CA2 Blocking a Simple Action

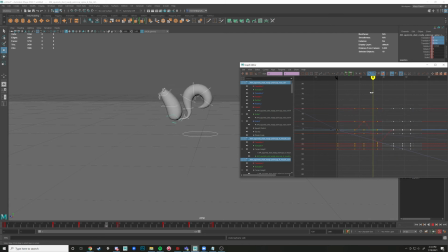(16:26)
So if I wanted this hop to be faster, I would look at the space between like that squash frame and that jump frame. And like, we got a lot of keys in there. We have like what? First key's on 16, next key's on 24.
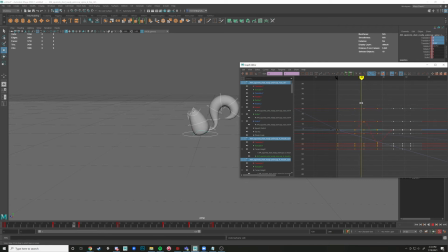(16:43)
It's like 8 frames. We could cut that in like half, maybe even more. So we do that, we'd left click drag, shift, middle click drag. Right?
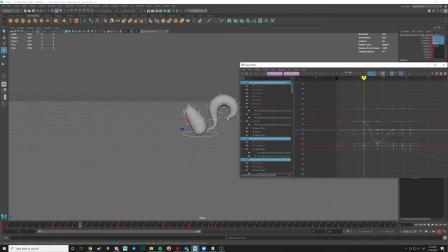(16:58)
So we got all those there. Another way that I find a little bit more intuitive, so I'll usually keep my graph editor open, and then what I do is I just shift left click drag on this timeline, because
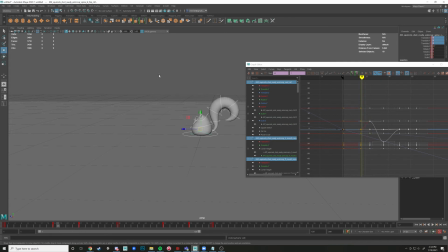(17:14)
I know I want this scale to kind of shrink down. But let me refresh this. I had some channels in here selected, so it was only going to scale those. But if I go in here and I shrink, because I want this, the gap between these keys, right?
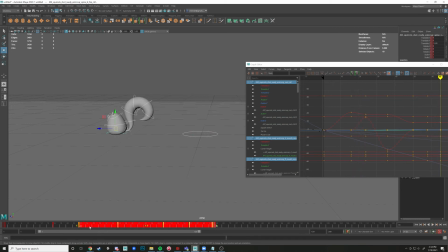(17:31)
The time between these keys to shrink. So what we can do is if we can just move every key in there. Wow, look at that. Just squish that. So now, and then you can see that the rest of this jump makes no sense now.
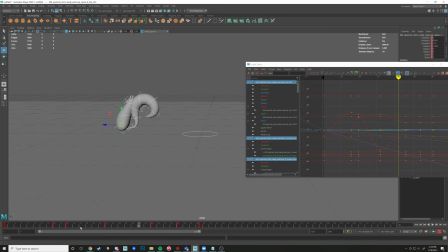(17:47)
Like, look at, he anticipates, and then he springs out of there, but then it just slowly moves, right? So what we need to do is speed this up. It's all about timing, guys. It's all about timing. Timing and key poses.
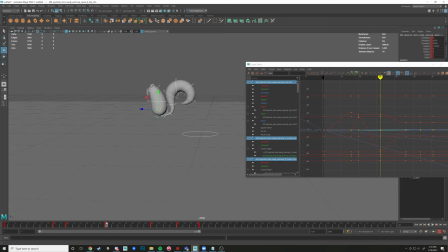(18:00)
Those are like quite possibly the two most important principles of animation. Timing and key poses, guys. So I'm just squishing that. I'm squishing up all of that time in there.
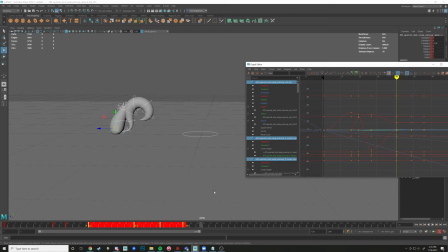(18:16)
I'm going to just show you guys me doing it on this timeline. Let's look at our animation first. So now, see him? He kind of springs out. Goes fast and he kind of lands slow and not very convincingly.
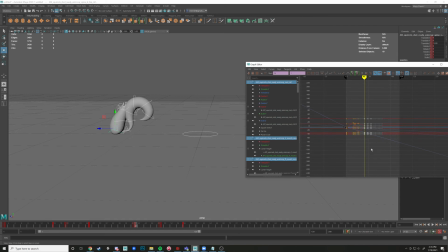(18:30)
So what we need to do is if we zoom out here and grab all of our keys and shift middle click drag right here. And you'll see that they updated on the timeline down here too. Let me control Z that.
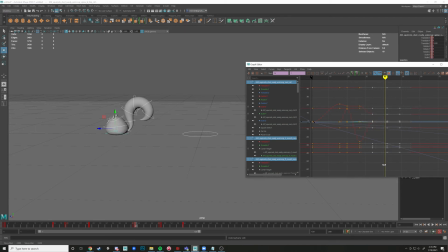(18:47)
And if I drag those into position, and let's do one less. And let go. See how it updates there? Because I'm moving all the keys. It's the same thing, guys. Same thing. And then I find this bob very unconvincing.
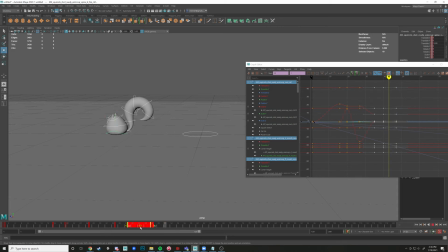(19:06)
I want that to be a bit snappier. Let's move the time up there. All right. So now we have a little bit of a hopping anim. I'm going to shrink just this overall time slider here.
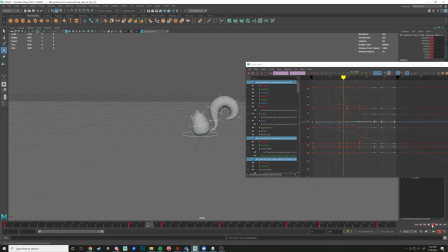There we go. So now, it's just going to be a lot of kind of messing with these poses.
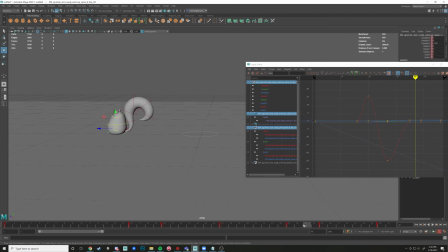(19:42)
We can also adjust tangents. I'm not sure if I quite want to show you that. If you're feeling experimental, then I will show you. We have a problem right now where it's kind of smoothing into that landing, right? Smoothing in there.
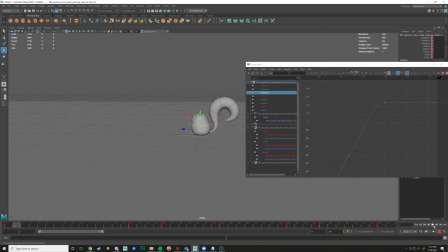(20:00)
you shouldn't be easing into, like, that should be a forceful impact, right? Like, imagine throwing, like, a racquetball against a wall. Like, it's not going to ease in right before it gets to the wall. Like, no, that thing's going to shoot in there and just be so fast throughout that.
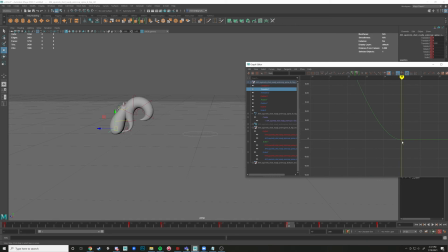(20:17)
So you can see on my curves that there's a little bit of a smooth in there. That's what we want to get out. Because when you're leaving the ground and you're hitting the ground, you're going to be going with as much force as possible.
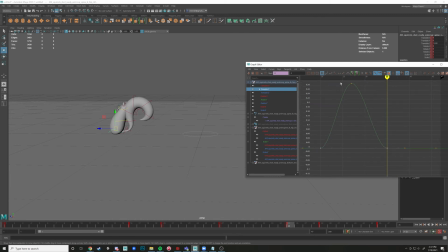(20:33)
I want you guys to be thinking about physics as well when we're doing this. And the way we can do that, like, see how, like, this Y curve, which is how high in the air it is. See how that Y curve kind of gently, like, it just smoothly goes in there.
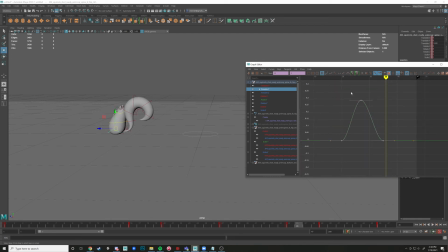(20:50)
That's because of the tangents. We can change these, right? I hope you remember this from the first course. You can change these to whatever. Look at that. Look at these sharp tangents now. Let's see what this looks like. See how kind of woo-woo, wobbly, like, moves,
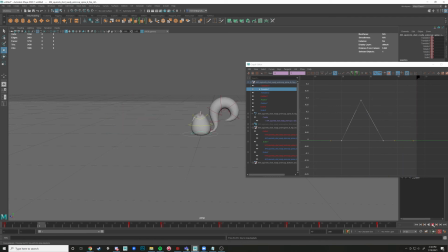(21:07)
wobbly, it moves the air in a wobbly style. I don't like that. It's because it's, like, moving up faster than the head control. It's chaos. Let's get this out of here. So we're doing, we're looking at auto right there. I usually keep most of my tangents in auto because it just makes the most sense.
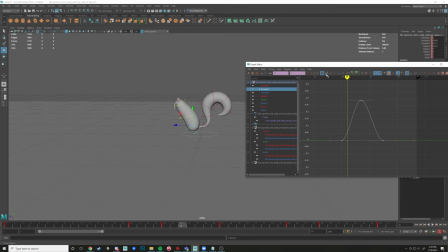(21:28)
It solves a lot of the basic problems that you'd have. If you want to get a little bit experimental, you can do spline. This is really good for doing some little automatic overlap action at the end. Like, think about if you threw, like, a punch, or like when even this guy lands, like how he kind of
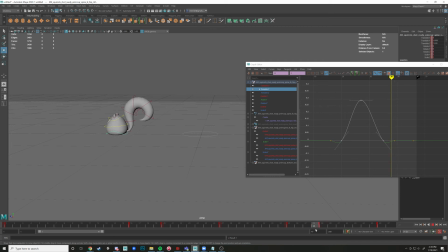(21:50)
gelatinous, man, there's no adverb for that. He kind of, boom, he has that little overlap in there, kind of squishes down with that, right? So splines are good for that. We don't need them in this situation, though.
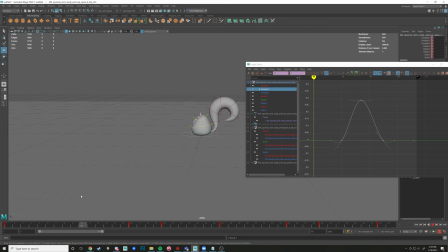(22:09)
What we need is a mix, right? We want this guy to follow the principle of arcs as well, right? Arcing. So in animation, you have movement that has to be comprised of smooth arcs across the board. Smooth arcs.
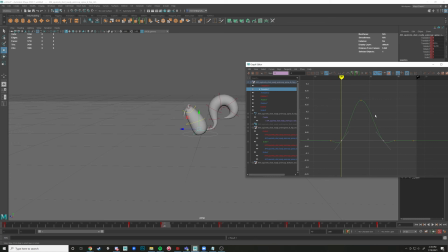(22:30)
And in order to sort of get that, we're going to need this to be in a smooth arc at the top, but it needs to sharply leave the ground. That's why a lot of people show the bouncing ball for the first animation,
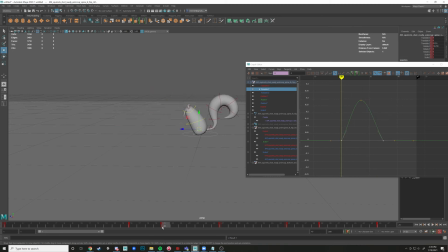(22:45)
or for their first, you know, sort of assignment. See that? So now this bottom is leaving the ground faster. It's leaving the ground so fast that it's kind of catching up to the head a little bit, like in this area.
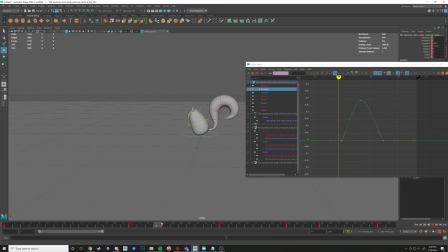(23:04)
And I want to get that out. I'd like it to, I'd like the head to be springing forward in this area faster than the body. We can fix that with more keys. I also want it to be a bit snappier, all right? Sue me. I just want a little bit of a poppy animation. So let's, what we're going to do,
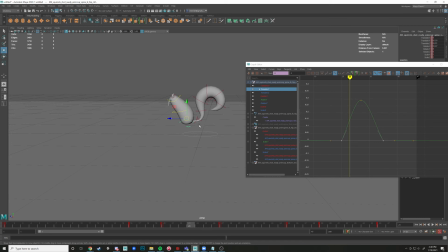(23:24)
if we want this jump to, like, kind of pop more, like, whoop, have more hang time, feel more stylish, feel more, get some of that pizzazz in there. If we're going to do that, what we need is a few more keys in here. I'm going to press S right there for one key at 23.
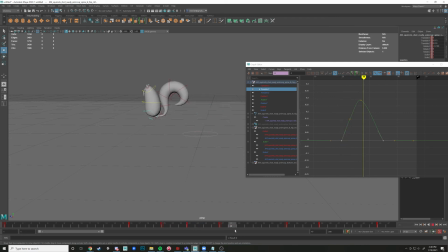(23:39)
And let's just get this to be a nice, smooth, nice, cool arc. Actually, let's try this. There we go. Now, I'm going to kind of even this out with the other side of that. Now, if we raise both these sides up, look at this. Look at this arc we have.
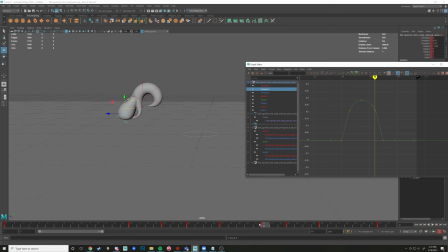(23:57)
Boop. It's got a big hill in there going. Let's see what that looks like. Might be a bit too much. I can downgrade that a little bit. But then also, we need to start getting this head involved in here.
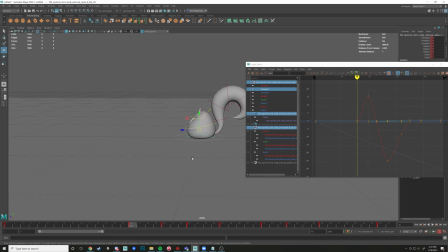(24:14)
We've been only keying this bottom. I want this head to be popping. I want this head to be popping, dude. All right. So this frame, I want it to be a little bit more stretched. Let's get a little bit more jump into that.
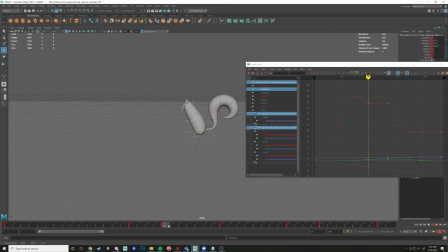(24:32)
And notice how immediately that back kind of catches up to it. He loses a slight amount of size here.